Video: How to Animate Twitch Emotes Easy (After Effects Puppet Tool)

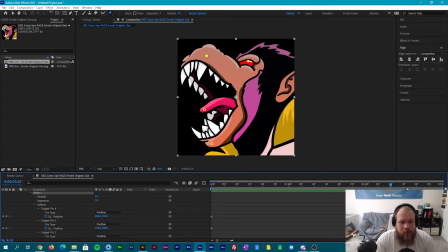(4:08)
Sometimes that can be also a jarring, just infinite looping. It can feel like it's just too much going on at once. You want a little bit of breathing room just so there's it's almost like a fresh air in the animation.
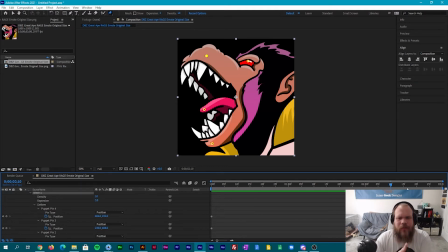(4:20)
Kind of hard to explain, but once you see it happen, it makes a lot more sense why you want a little bit of a buffer. But we're just going to copy these pins, so we're just going to add new pins here. This allows it to say that this is our reset point. Now, we'll go to 5 seconds.
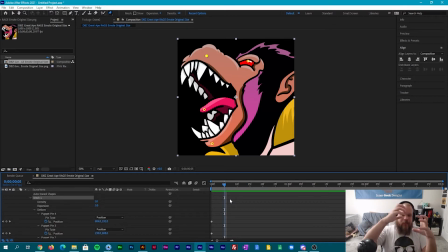(4:40)
Now, since this mouth is already open, we're going to want to close it back up. This is going to make it feel like it is screaming again. So we'll just drag this pin down. We'll drag this one up. As you can see, we're gonna need other pinpoints because this is pulling this up.
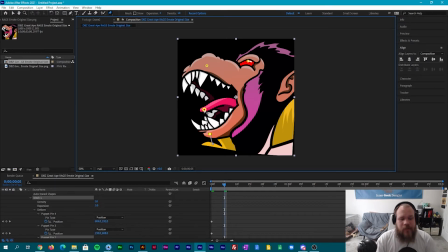(4:59)
This is the one issue with Puppet Wrap, is that eventually you're going to have to start realizing that you're going to need other pinpoints to keep this model from, or this, not this model, sorry, this image from moving itself. I'm thinking 3D stuff at this point right now, but the tongue's going to have to go in more also.
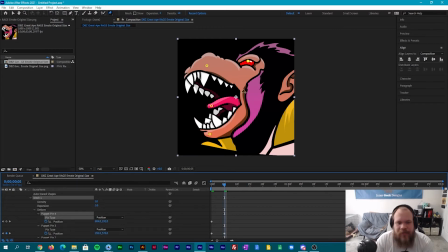(5:19)
So for this eye, I want this eye to change, but I don't want the position to change on it. So I'm going to go down to it. It's Puppet Pin 4, since I have it selected. I want this to bend. Now this will change how the pin reacts.
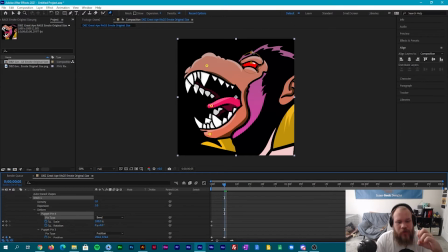(5:34)
So since this mouth is closing, the eye would also be getting smaller. So I'll shrink this down to make that smaller. How drastic I shrink it all depends.
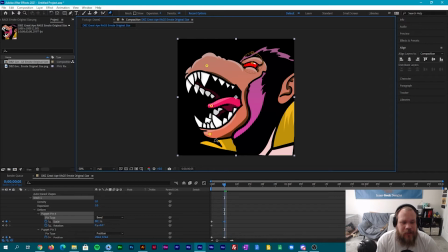(5:48)
Now before I get too far, I want to make sure that these issues here are not going to continue on, because it'll be harder for me to fix them. So I'm just going to put some pins down here. The more pins, the better. This actually tells the mesh that, hey, there's points here, and these need to be taken into account.
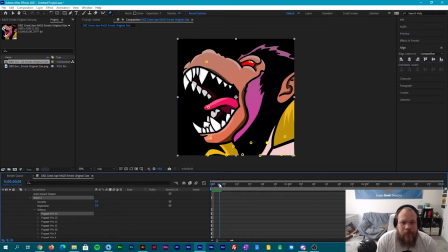(6:09)
So see, as we do it now, there's this little blip that still happens. There's a few ways we can get rid of that. Let's try to add one more pin. Yep, still a little bit more. Add one more. Almost there.
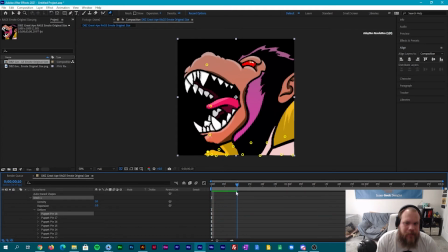(6:29)
That can be fixed. That little bit that's happening right there, we can fix this little bit with scaling. So that's not the end of the world. Now, another 5 seconds passed. We're going to want to overextend it past where it was.
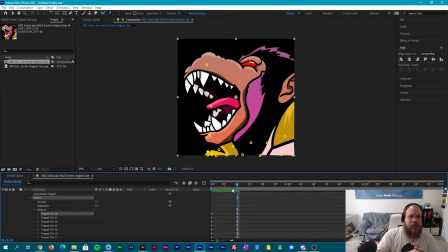(6:47)
This almost resembles a scream. And then we're going to bounce it back to show that the mouth is still moving. So we just grab our pins again. We raise it up.
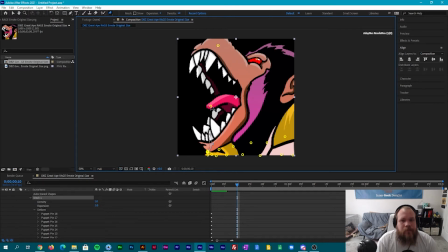(7:03)
We raise that up. We stick our tongue out further. And that's okay. This goes out of the box. That's perfectly fine.
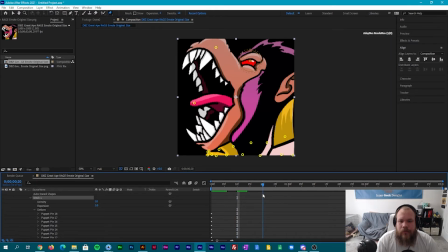(7:17)
And now, 20 seconds. We're going to allow that to stay for a bit. We're going to go down. It's the only problem, eventually you get a lot of pins, you can't really see what you're doing.
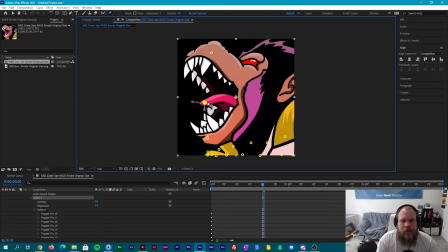And as you can see, this is a really easy tool for anyone to pick up, start playing with, and you actually get a solid animation when you're done. We'll run this at a third, just so we can get a quick playthrough over.
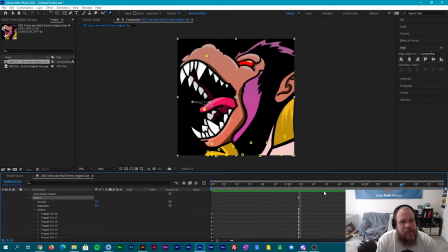(7:55)
And this subtle drop-off, this is actually just it trying to get back to its original position. That'll fix itself. As you can see, we have a little bit of playroom still.
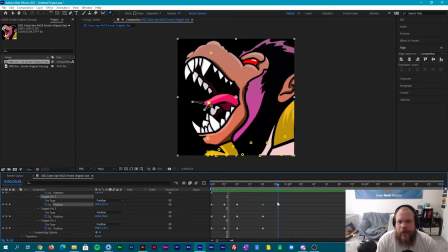(8:09)
So we went up. We went back down. We'll go back up.